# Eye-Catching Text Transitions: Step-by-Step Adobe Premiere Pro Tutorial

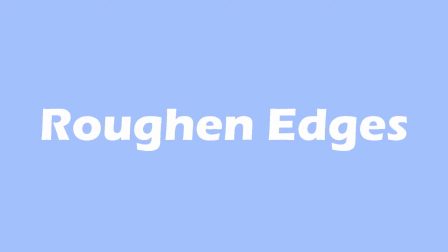[0:00]
today i'll be showing you four ways that you can spice up your text transitions
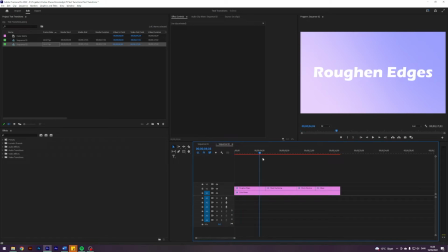[0:19]
so i am here in my premiere where i prepared the four titles that you saw in the intro where i will be showing four simple yet very elegant text transitions this first one is called rough and edges because it utilizes an effect called rough and edges here under stylize just apply that and
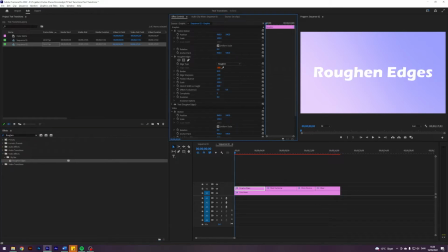[0:38]
basically what we would play around with here is the border so this one basically changes how much you can see i'm gonna go to the start of my title enable keyframes and border i'm gonna crank this up until i can't see my text still see something here so maybe something around here i
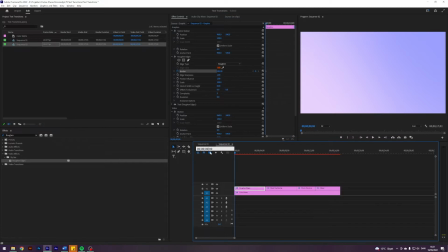[0:57]
think that would be fine this one is very slow so i'm gonna go forward two seconds and then put this down to zero so you get this thing right now it's beautiful but let's maybe just ease this one out
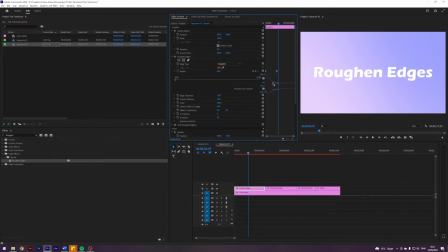[1:13]
sorry ease this one in make it very subtle something like that so it gets some more like smooth smooth appearance that's nice next up i'm gonna go forward just one second and i'm gonna transition this one out i'm
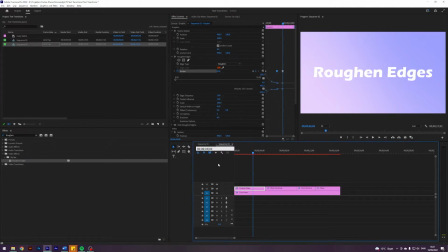[1:30]
putting another keyframe going forward more two more seconds then cranking it back to 285 so it also transitions out so we have this thing going on right now and just notice that it is using the ease in and ease out so we have the smooth transitions
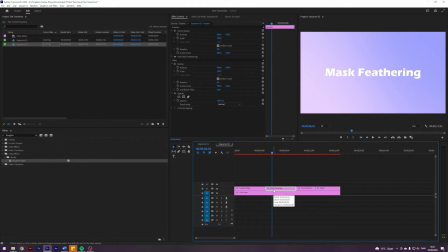[1:46]
all right let's do the next one this one is called mask feathering because it utilizes masks so i am inside my title here i'm going to click on this one create four point polygon mask and i'm just going to drag it up
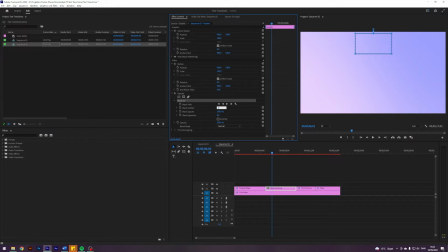[1:59]
here a little bit something like that and i am going to turn up the feather to something like 300 that is beautiful i'm going to go to the start of my title here where it meets you can always do that just by holding down shift and pressing the up or down arrow to navigate between your cuts i'm
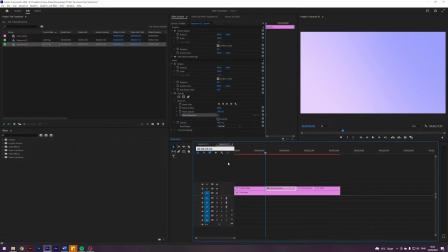[2:16]
going to enable keyframe some mask expansion i'm going to go forward two seconds i'm going to do some mask expansion until it reveals the text and i want even the feathered mask to reveal it so something like that right now we have this thing going on i
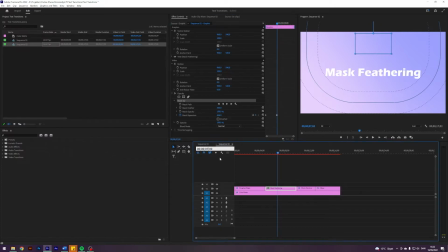[2:32]
think this is just super cinematic and beautiful and i'm gonna go forward one second it takes me on screen for one second and i'm just gonna reverse it for two seconds now bring the mask expansion to zero i'm not gonna do anything to the keyframes because i think it actually looks pretty
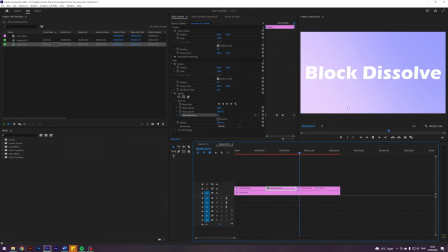[2:49]
well just with the linear keyframes but as you can see this is so beautiful the next one is called block dissolve you find it here on the video effects transition and blocked so i think this is quite an underutilized effect it's kind of similar to the dissolve one the rough and itches one but this
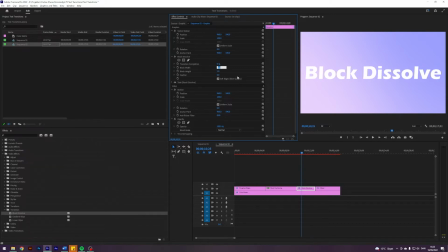[3:07]
one uses blocks kind of i'm going to start by changing to block width and block height to 15. so now it's maybe more clear to see what it does please create these blocks almost create this digital type of look so i'm going to turn it up to 100 we're
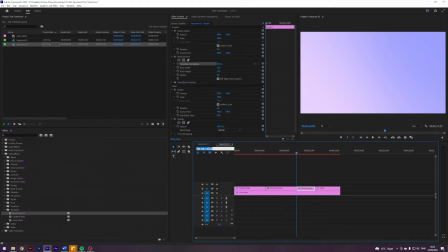[3:20]
going to go to the start of our title enable keyframes and go forward one second it's beautiful i'm going to turn this down to zero now we get this thing going on but it takes kind of gets created from nothing